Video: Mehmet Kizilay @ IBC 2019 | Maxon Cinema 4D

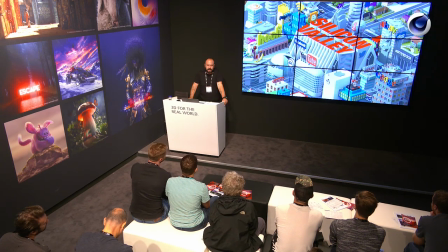20:54 And well, I was a Turkish guy from in Istanbul doing remote work for the Los Angeles studio about a Los Angeles themed show. So culturally, I was not really like, you know, well educated. So I was putting Nintendo and Atari, like Japanese brands, to a Silicon Valley show, which is quite irrelevant, but you know.
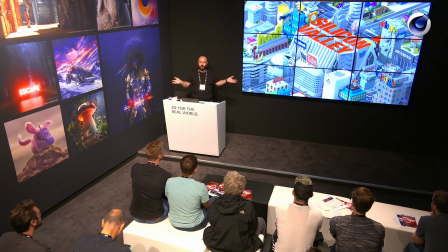21:15 So they like kind of send me pictures of basically streets and street lights, and this is California, this is how it's supposed to look. And then what they said about this particular frame was it was too technological,
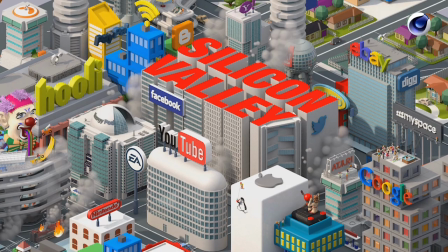21:29 you know it, this is not like the real world and we want something realistic. So I just like turned into a little bit like mediocre buildings. And also we had to think about the animation. So they wanted to show the transition from the residential structure of Palo Alto,
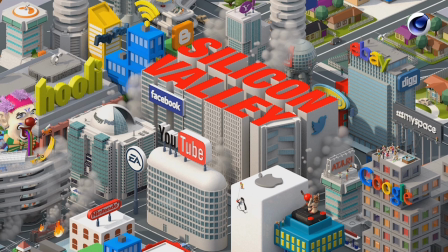21:48 which used to be quite residential area, to the tech capital of the world, basically.
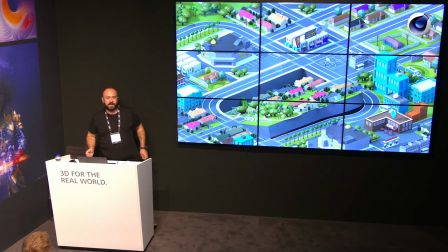21:54 And what we wanted to do is like, we thought we should like model residential neighborhoods and flip every neighborhood into basically like, huge building tech company. So we would just reveal the buildings from underneath the neighborhoods by just flipping the neighborhoods.
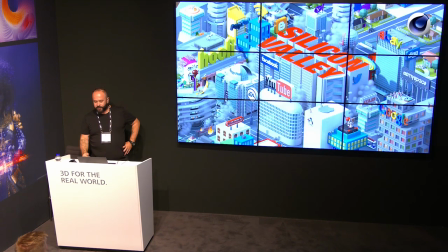22:13 And yes, and this was the final, I thought it was the final design actually.
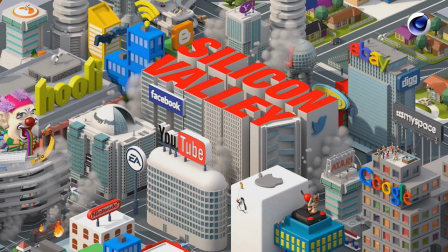22:19 And I just presented this. And they were okay with the design. I mean, they kind of liked it, but they told me that this isn't California still. And this can be maybe New York, okay, because like the high rise building and smoke and stuff, but this is definitely not New York, not California.
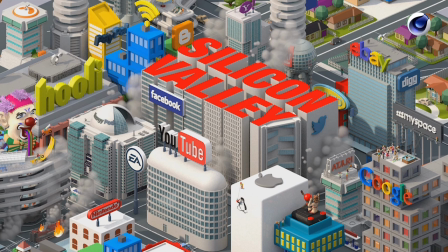22:38 So we wanted more green and wider streets, you know, shorter buildings and everything.
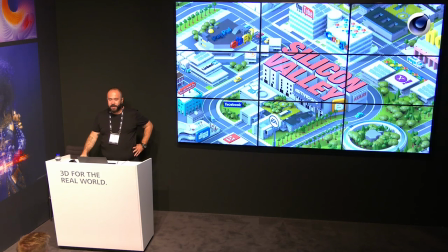22:44 So we were kind of back to square one because still we had, you know, a lot of empty areas and I had to fill the wide roads and everything. And I was bargaining with the client, you know,
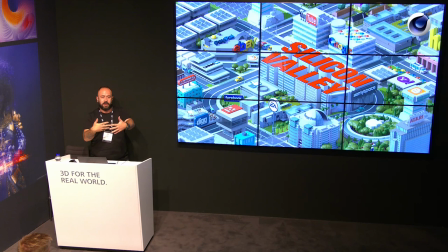22:59 maybe if I could like lower the camera and like let the buildings block each other, maybe I can have that hectic feeling and environment, but it was not happening. We had more objects inside. So how we solved this was we made a bigger map overnight.
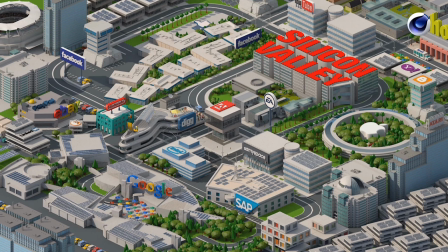23:18 So it was kind of hard work, but and you can see some of the buildings are realistically modeled, like the Facebook building, Google campus, and Apple campus was actually being built there, so basically we were able to finish it before them.
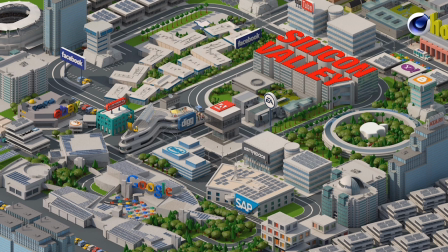23:35 And SAP building and Intel building, they were all modeled looking at the original ones. And it's crazy doing this overnight, but yeah, we needed that. And by the time, well, this was actually approved, finally. So this is the design that they will show, they will use in the show.
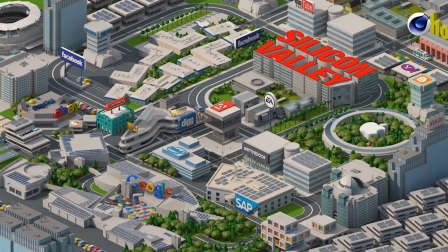23:53 And we were relieved, but the idea of the animation changed on the way.
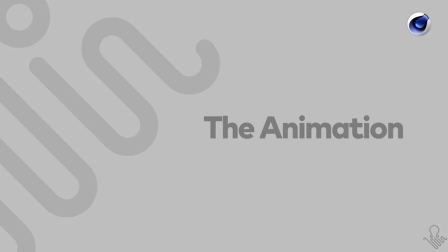23:58 And the flipping idea, they didn't like it. So the animation turned out to be a time lapse.
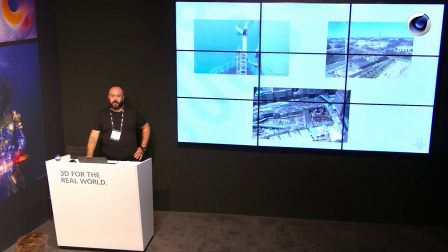24:06 So we were terrified, actually, because
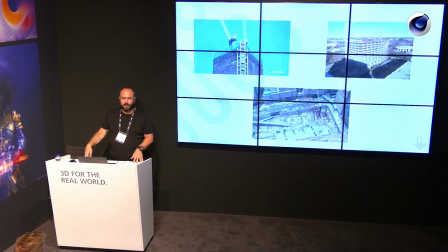24:10 right now we do have a lot of good examples of time lapse technique replicated in 3D, but then we didn't have many.
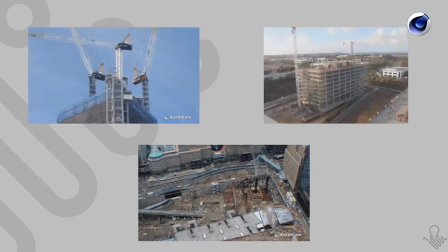24:17 So only references that we had were the videos themselves.
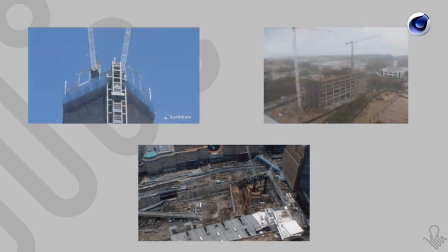24:21 So we start like looking at the videos, how they move, how we achieve this like, you know, stop motion and time lapse kind of animation,
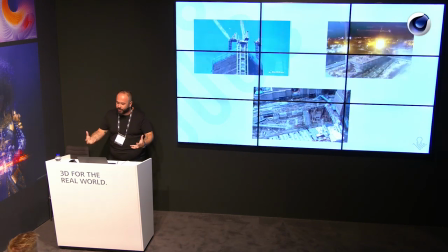24:29 and how we just reveal the Silicon Valley title.
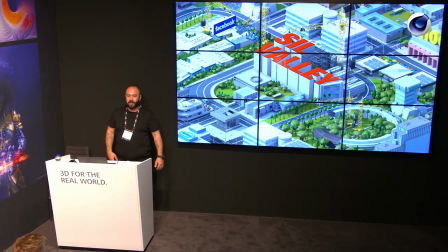24:32 First, we just like designed a style frame, like a construction kind of image of the Silicon Valley title. And then we started doing R&D for the animation, and we had to solve it really, really, you know, practically. So I'll show you some really easy examples.
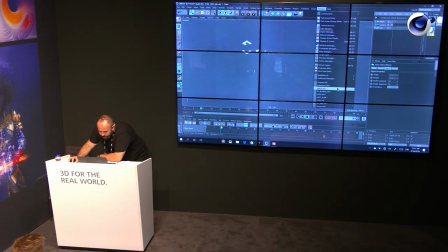24:55 there it is.